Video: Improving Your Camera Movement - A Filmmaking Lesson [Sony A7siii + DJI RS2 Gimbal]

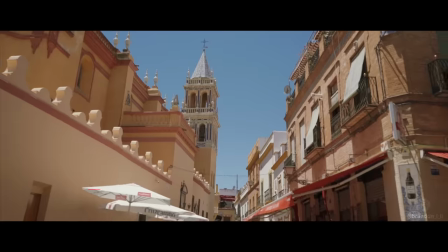(0:06)
Hey, let's learn a little lesson about motivated camera movement. Whenever you move your camera in a shot, the camera should move for a certain reason.
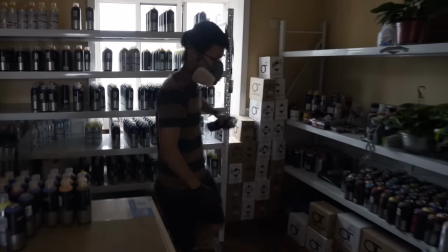(0:13)
If there's something in the shot that triggers the camera to move, tracking along with a subject, that's considered to be motivated movement.
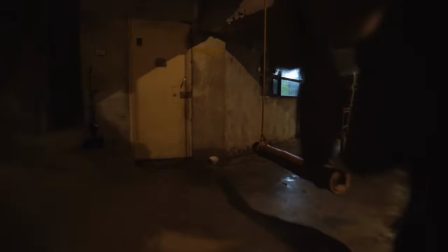(0:21)
Whereas if the camera moves on its own, when nothing in the shot is being followed, that's called unmotivated movement.
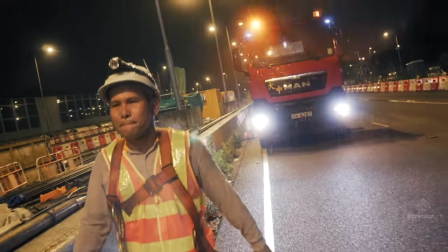(0:29)
Either way can be just fine, but it's a creative decision that's important to take into account before you shoot. Today I'm just going to do a few demonstrations of motivated versus unmotivated movement and then a little bit of mixing up of the two and we'll see how they come out. Quick gear breakdown here we've got the Sony a7s3 camera 35 millimeter Sony FE f1.8 lens on it. I have a Hoya variable ND filter with a UU rig 77 millimeter swing attachment thingy that lets me flip the ND up when I don't need it and flip it back down when I do. So that's really handy. DJI RS2 gimbal and this is the Sony vlogger's handle.
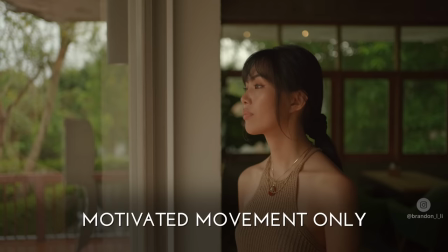(1:13)
I'm not sure exactly what it's called. All right, let's go ahead and get started. Let's start it off with a shot where the camera's movement is purely motivated.
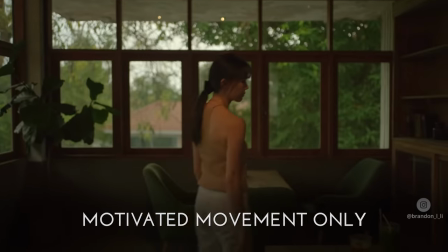(1:20)
The camera only moves when Kobe moves. The goal of this movement is to be invisible to the audience.
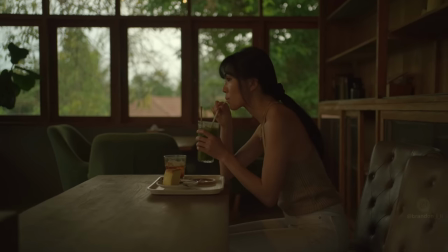(1:25)
It just keeps us focused on the character in the scene. Here's my POV.
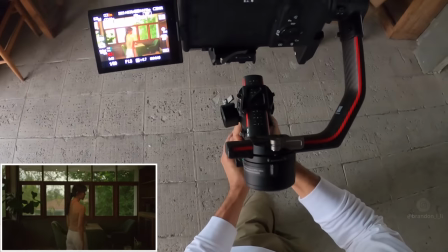(1:31)
The gimbal is in all lock mode and I'm and I'm just tracking laterally with her as she walks. Then when she sits, I squat down to stay at her eye level.
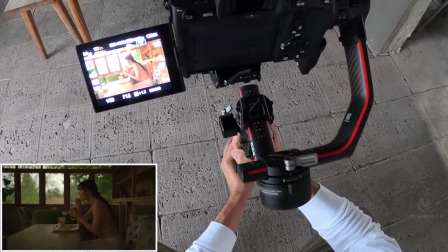(1:39)
No unnecessary panning or tilting.
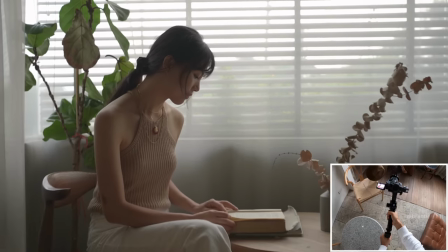(1:43)
In this next shot, I'm gonna use a few different tricks to motivate the movement, so let's just watch it through and then I'll do a breakdown.
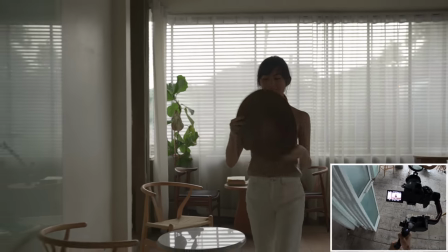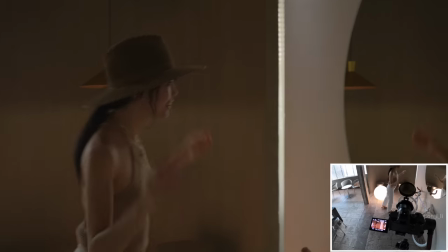So at the beginning of the shot, Kobe's gonna be sitting here reading this book and the camera will slowly be pulling back.
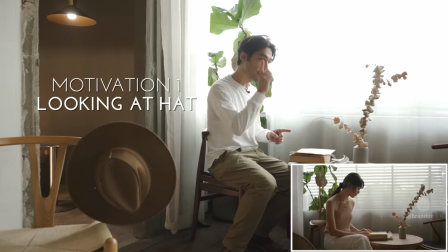(2:10)
And the camera's pullback will eventually be motivated by Kobe looking over here and seeing this hat that she wants to try on. So in other words, the reason the camera's moving is because it's anticipating Kobe noticing this hat and it's creating room in the frame.
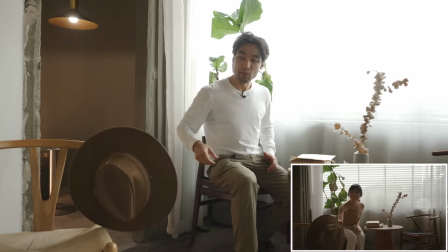(2:28)
It's bringing the hat into the frame so that when she reaches for it, the hat's already there in the shot. So the value of using a motivated movement here is that I can capture Kobe picking up the hat and then walking into the next room all within one shot because by the time she notices the hat,
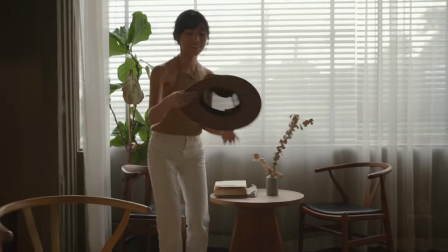(2:45)
it's already in the frame. So when she picks it up, I don't have to cut to a separate shot of the hat just to show her picking it up.
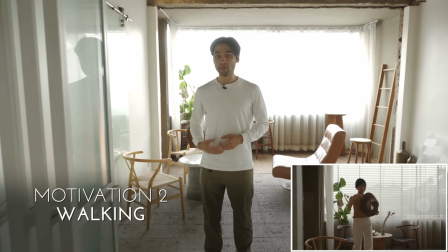(2:53)
The second motivation for the camera movement here is going to be Kobe walking. So she's gonna get up from her chair, she's gonna walk up toward this door, walk out of the room, and into the next room, and she'll continue walking to that mirror there. The final piece of motivation for this shot is gonna be Kobe looking in the mirror. And again, we're going to be following her eye line and also her physical movement. So Kobe is going to turn toward the mirror and lean in.
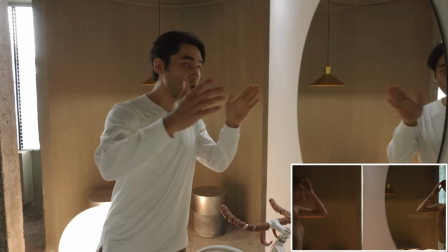(3:19)
And when she leans in, the camera is going to pan over to show her reflection in the mirror. The reason why this movement will feel natural in the shot is because Kobe is
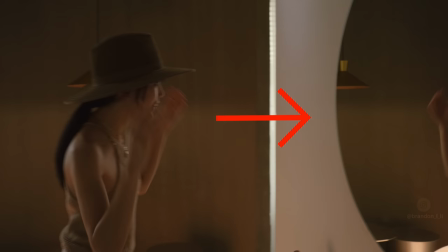(3:32)
giving us a reason to do it by leaning in toward the mirror and by looking at her reflection. If Kobe was just standing back and not really looking in the mirror, that would be an unmotivated movement.
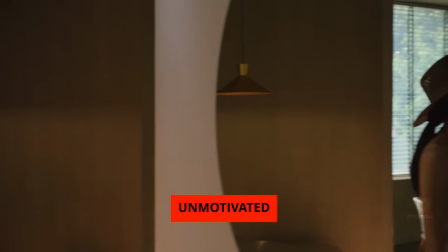(3:43)
In other words, there would be no reason within the frame for the camera to do what it did. That's not necessarily a bad thing. There might be certain narrative reasons why you would want to do that. But usually, it looks more natural if the movement is motivated. Now I'm going to show you some examples of unmotivated camera movement.
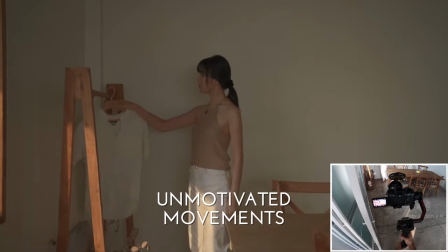(4:02)
In other words, these are shots where the movement of the camera is not dictated by what's happening in the shot itself.
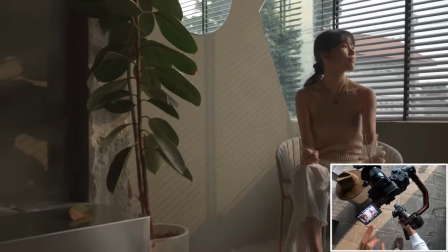(4:10)
The camera is moving on its own volition. Unmotivated camera movement is not necessarily a bad thing.
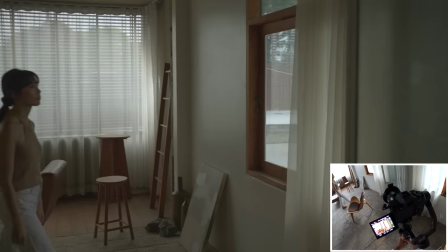(4:15)
They do it all the time in movies and TV shows, and I do it in my own videos a lot. It can add a dynamic energy to otherwise static shots.
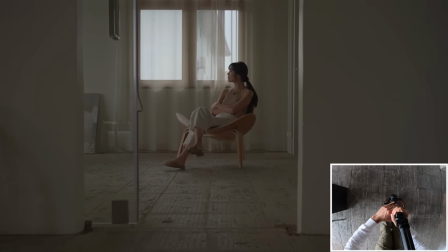(4:23)
So you don't need to avoid unmotivated camera movement. Because remember, if nothing's moving in your shot, you're not making a movie, you're shooting a photograph.
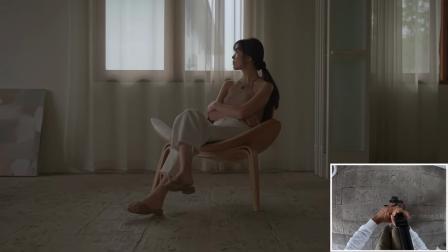(4:30)
So something should move.
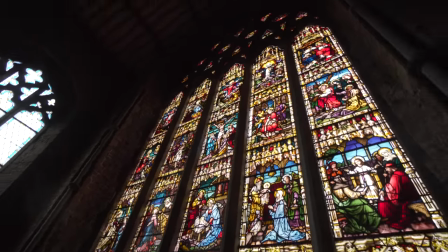(4:32)
The danger with unmotivated camera movement is that it's much more likely to be distracting to your audience and maybe even a bit annoying because the movement doesn't necessarily have to be happening.
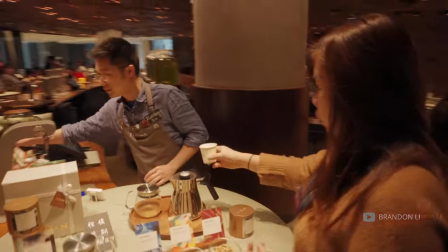(4:42)
So if the audience doesn't feel like the movement has a good reason to be there,
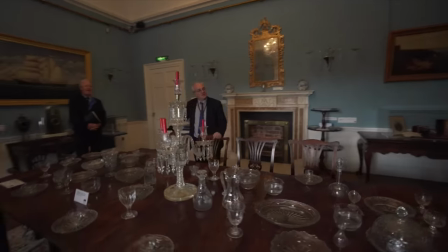(4:45)
they start subconsciously picking up on it and it detracts from their enjoyment of the scene because they're thinking about the camera's movement instead of what's going on in the shot itself.
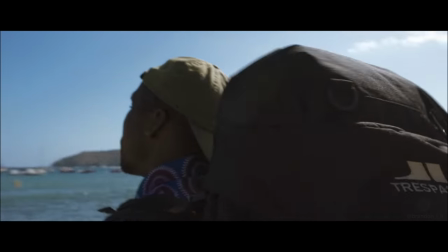(4:54)
So make sure that when you do unmotivated camera movement, you do it in a way that doesn't detract from the power of the shot itself.
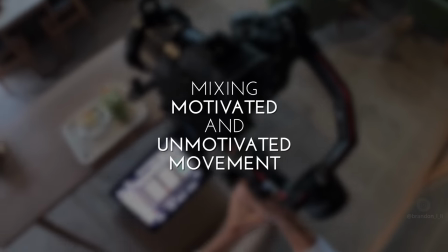(5:01)
You can mix and match motivated and unmotivated movement within a shot for creative effect.
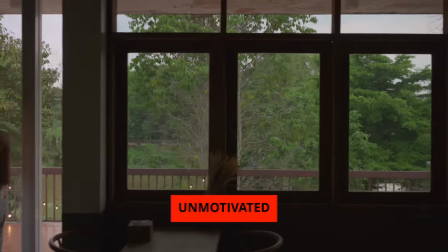(5:07)
The lateral movement at the beginning of this shot is unmotivated, but it helps to establish the location for the audience.
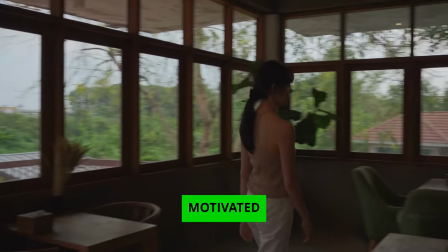(5:13)
Then once Kobe starts walking, the movement becomes motivated because we're following her as she walks.
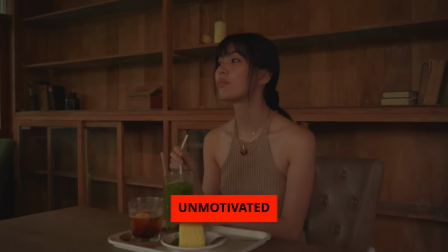(5:19)
But while she's drinking, the cameras pushed toward her is again unmotivated, purely for dramatic effect.
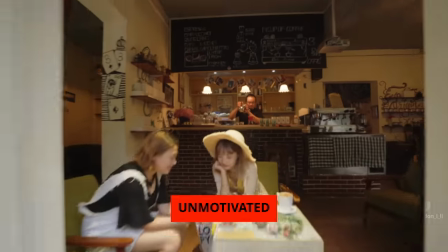(5:27)
This shot starts off with an unmotivated pullback from a coffee shop, then becomes motivated when my actor steps into frame and continues to track his movement.
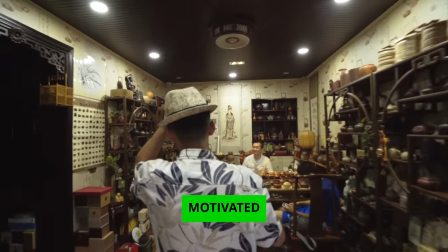(5:36)
I designed this shot so that I wouldn't need to pan or tilt, which makes the camera move look cleaner.
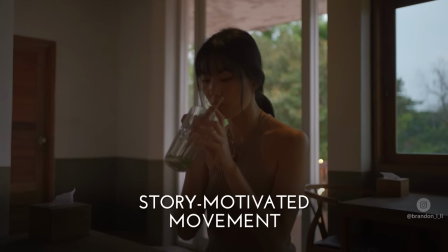(5:42)
Here's the camera movement that's not motivated in the typical way.
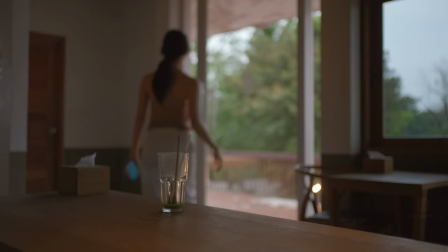(5:45)
In this shot, the camera notices something that the character left behind, so the movement is motivated purely by the story.
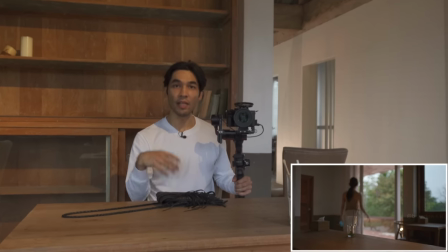(5:54)
so that tilt down and rack focus are technically unmotivated because there's nothing in the shot that's motivating that to happen but this camera is giving us a bit of dramatic irony here which is where the audience knows more than the character does so in this case we the audience are finding out that kobe left her purse behind and kobe hasn't realized it yet in order to rack focus for this shot i connected this cable to the gimbal this is a usb cable that allows me to use the pc remote function of my a7s3 to let the focus be controlled from the gimbal here with this
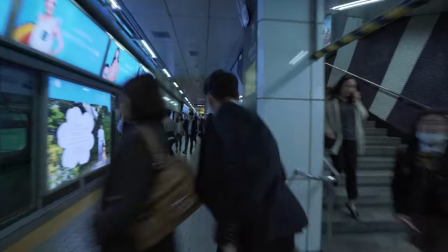(6:27)
wheel so to wrap things up you basically have four types of camera movement motivated movement
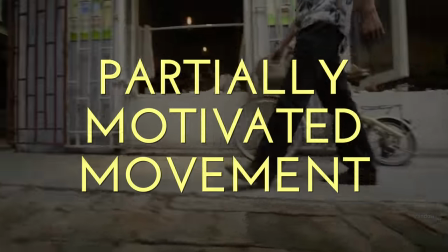(6:35)
unmotivated movement partially motivated movement and no movement at all there's no right or wrong
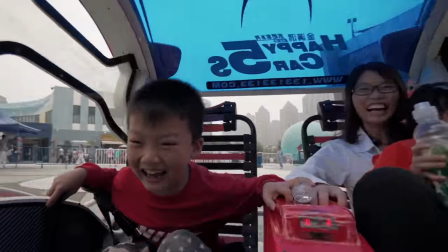(6:42)
way to do things but as a general rule the less motivated your camera movement is the more noticeable and potentially distracting it will
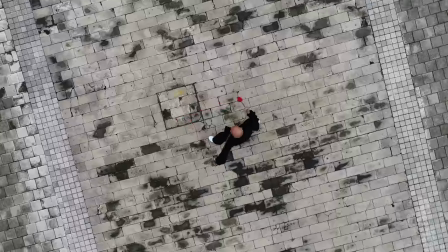(6:50)
be to your audience. So you have to ask yourself, how much do I want my audience to notice the camera move?
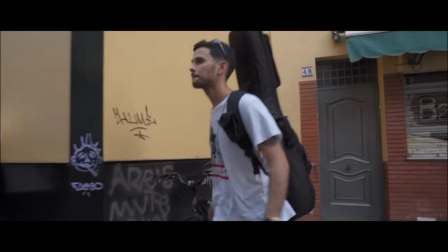(6:56)
Does this movement actually help me tell the story? And from there you can fine tune your camera move so it has exactly the effect that you want. If you want to learn a whole lot more, please click the link in the description for my film school Unscripted Studio where I have a whole lot of lessons not just about this but about all aspects of run and gun filmmaking. So thanks so much for watching, please click like, subscribe, and I will see you next time. Did you buy a gimbal, but now it's sitting around collecting dust on the shelf because you're not getting the shots that you want?
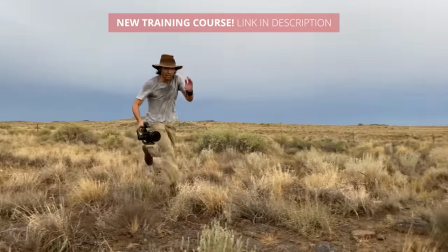(7:21)
Well, it's not your fault. Now with gimbals, you're able to achieve shots that used to take an entire Hollywood crew.
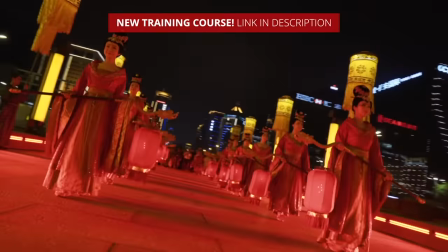(7:27)
Gimbals are extremely powerful tools, but you need to know a few secrets in order to get the most out of them.
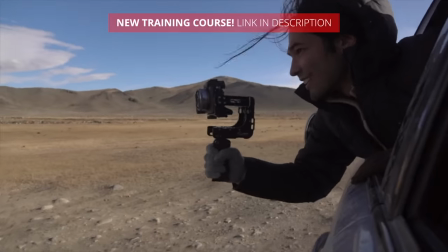(7:33)
I've been a gimbal user since the first generation of single-arm gimbals came out way back in 2014.
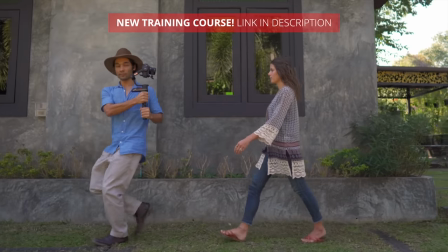(7:38)
What I'm going to teach you are some techniques that you're not going to find in the user manual and you're not going to find them on YouTube.
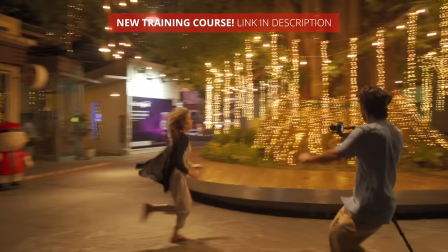(7:43)
This is an encyclopedia of gimbal moves with detailed instructions on how to do each one,
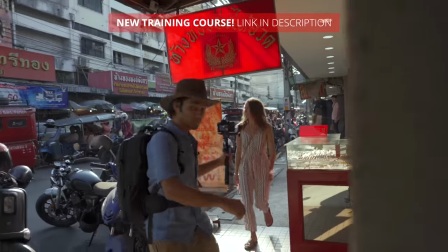(7:48)
with visual examples both in a classroom-type setting and out in the real world on a crowded, busy street with lots of obstacles that you have to avoid.
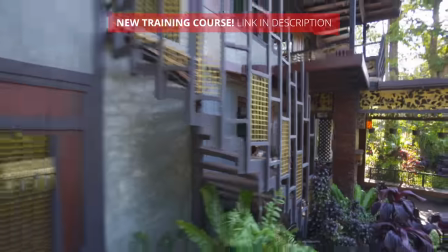(7:55)
And you can draw from it for your own inspiration every time you go out and shoot. You could improve your gimbal skills in 24 hours. The Gimbal Masterclass is open. Click on the link and join me today.